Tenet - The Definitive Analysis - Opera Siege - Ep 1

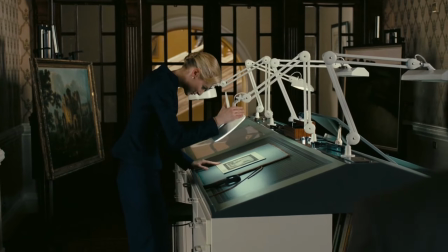Welcome to the Definitive Analysis of Tenet. This series of videos is meant to provide a more complete understanding of the film's narrative and conceptual elements.
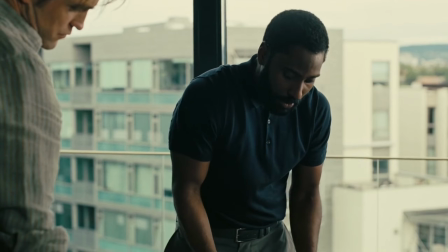It's a research tool to be used as a companion to the original movie.
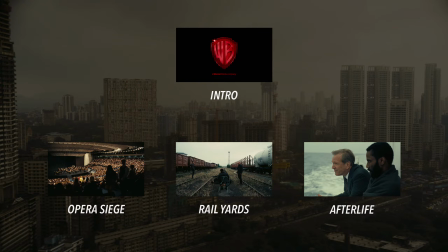In this episode, I cover the film's intro as well as the opening sequence, which consists of the opera siege, rail yards, and afterlife scenes. If you're looking for something in particular, use the chapter markers in the timeline below. Let's get into it. Before the movie proper even starts, we get our first conceptual element in the form of the Warner Brothers logo appearing in red,
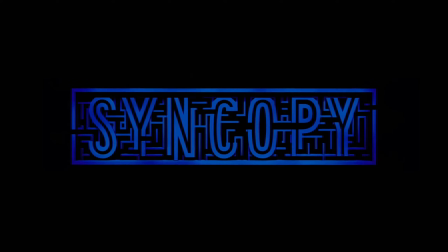followed by the logo for Syncope, the Nolan's production company, appearing in blue.
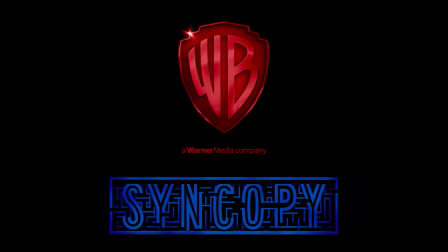Their fanfare, the audio which accompanies those elements, is played backwards. If you jump to the end of the film, after the credits, you'll find that it's bookended with the Warner Brothers logo in blue. This is a pretty simple nod to the fact that, in the Tenet universe,
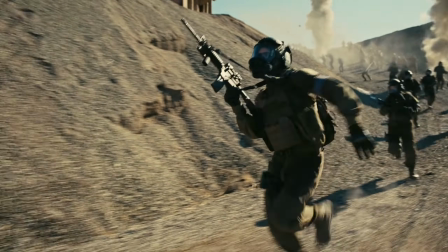red is used to denote moving forward through time, and blue is used to denote moving backwards through time.
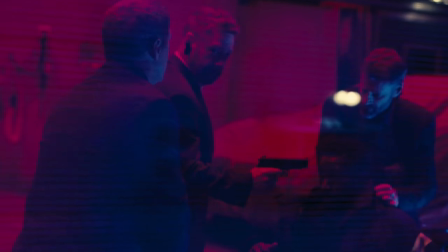As for why Nolan chose those colors specifically, it could simply be that they're easily recognizable and distinguishable from each other.
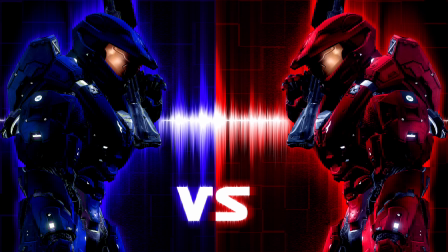Red and blue sit near opposing ends of the visible light spectrum, so we tend to naturally perceive them as a conflicting pair, which is why they're so often used as such.
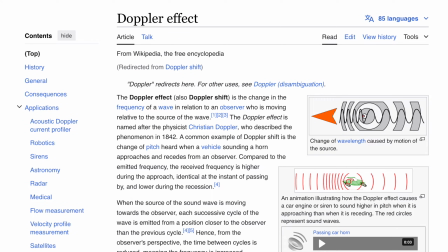The most popular fan theory around the colors suggests that it's related to the Doppler effect.
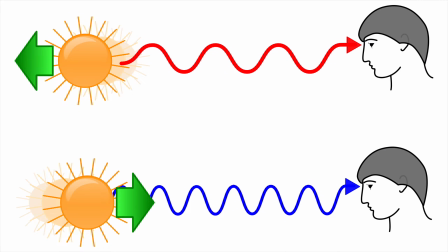In simple terms, this is where an object moving away from the viewer undergoes what's called red shift, while an object moving towards the viewer undergoes blue shift.
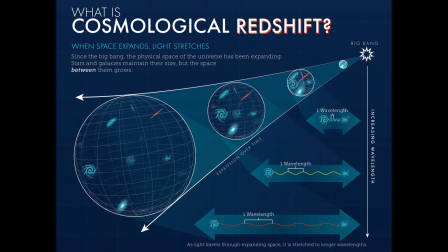Without getting too deep into astrophysics,
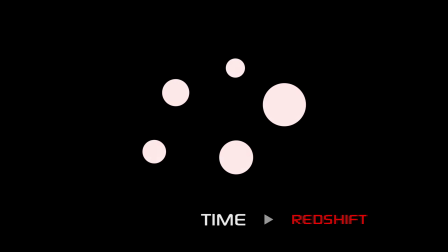the universe expands and objects move away from each other as time moves forward, thus red for forward time.
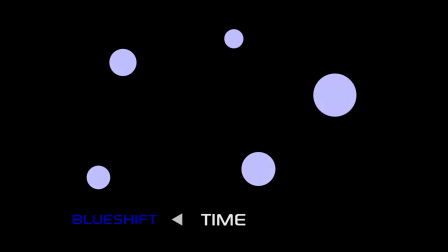If you invert that, run time backwards, the universe contracts and objects move closer together, thus blue for inverted.
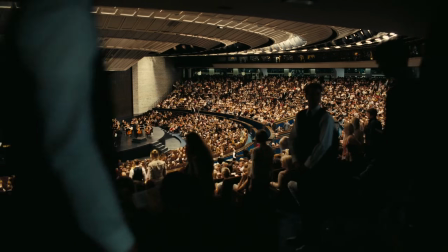The opera siege is, in my opinion, the most challenging scene to fully wrap your head around.
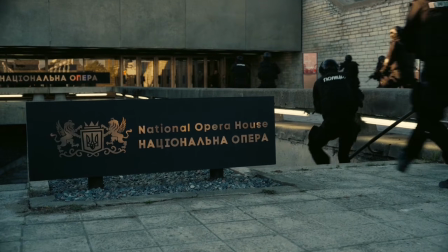And that's because so much of the setup and motivations for it to happen are never revealed. But on the surface, the scene is extremely simple to follow.
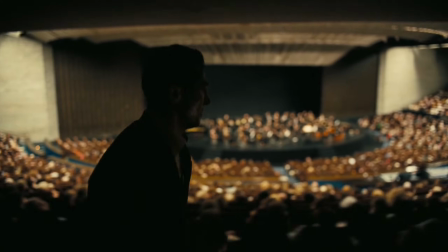It serves as little more than an introduction to a few things.
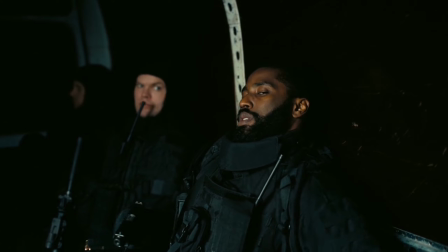First, the protagonist, a CIA operative who's immediately shown to be both physically and mentally adept in a military field operation,
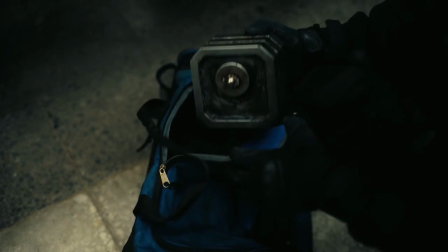as well as being driven by a sense of honor and duty. Second, an object referred to as the package, which is currently understood to be weapons-grade nuclear material.
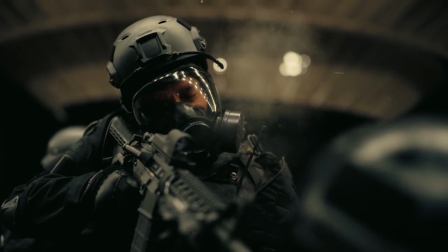And third, both the protagonist and the audience are given a soft introduction to inversion via a backwards-moving bullet and the mysterious stranger who catches it.
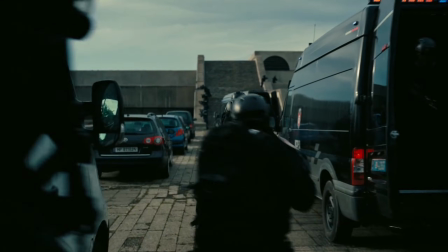And that's pretty much all you need to understand in order to get through the movie, which is one reason why the details of everything else are omitted.
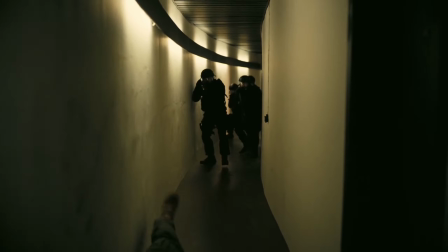The other reason is to give people like us something to ponder and theorycraft around.
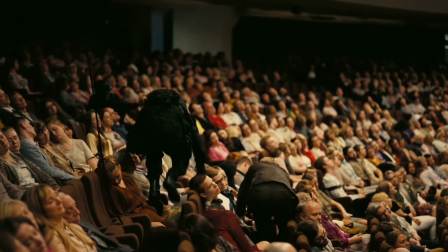But there is a bit of knowable information that I think it's helpful to inventory first, primarily regarding the parties involved.
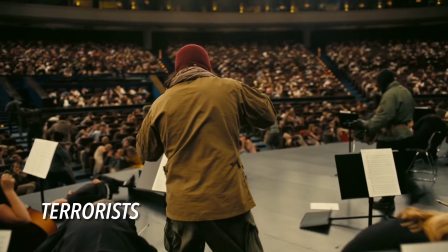They're sent in to take control of the opera house by force, but they're easily neutralized by the Ukrainian SWAT team.
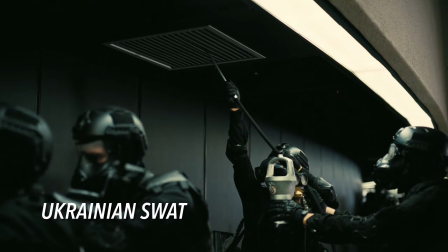They arrive on the scene and immediately flood the floor area with gas, which knocks out the audience and orchestra, then engage the terrorists with gunfire.
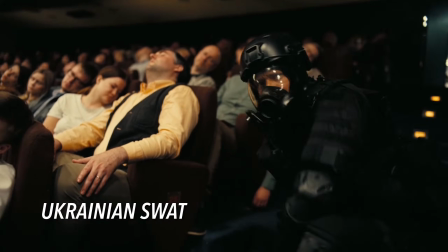Some of the team members plant bombs around the first floor, while others sweep the VIP areas.
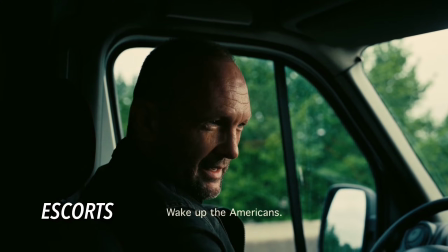These two speak Ukrainian when dropping off the CIA team at mission start,
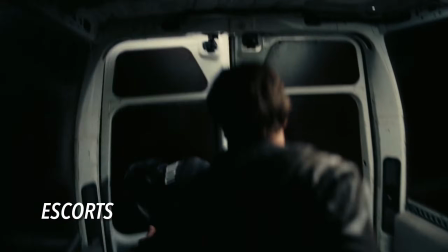and then switch to Russian when capturing the protagonist and another CIA agent at mission end instead of helping them escape.
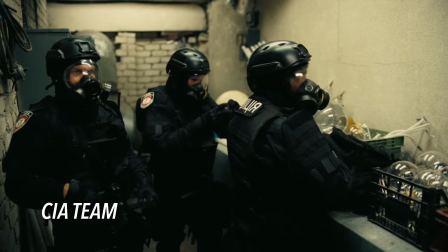The protagonist and a small team tasked with extracting the package, first and foremost, and either killing or extracting an undercover asset.
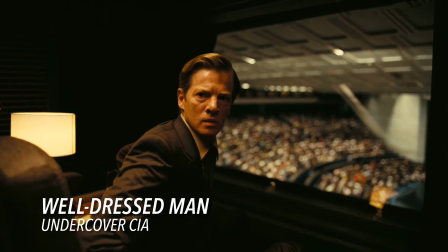Referred to in the screenplay as well-dressed man, this agent has brokered some type of deal involving the package.
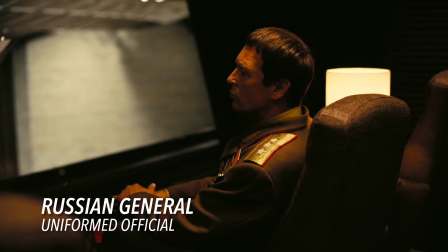This is the guy in the box with well-dressed man, often mistaken for a Ukrainian official,
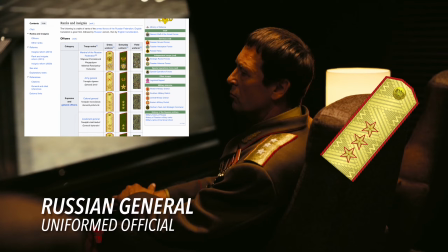but this is the insignia and dress uniform of a colonel general in the Russian military.
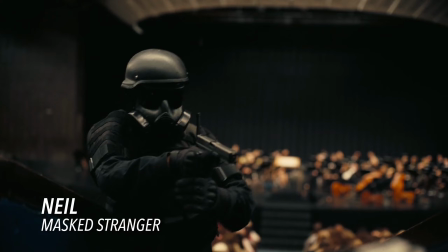He appears momentarily to save the protagonist by unshooting an inverted round through a Ukrainian SWAT team member.
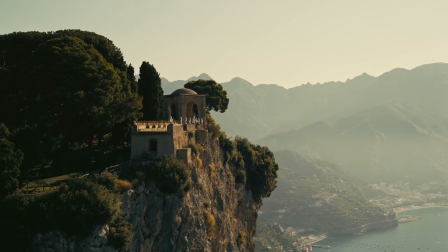Okay, beyond this point, there are no verifiably correct answers, but I've spent a lot of time developing an understanding that relies on the provided clues as much as possible.
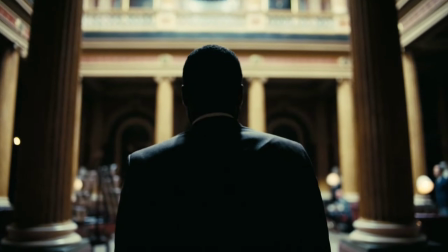So, if you'll indulge me.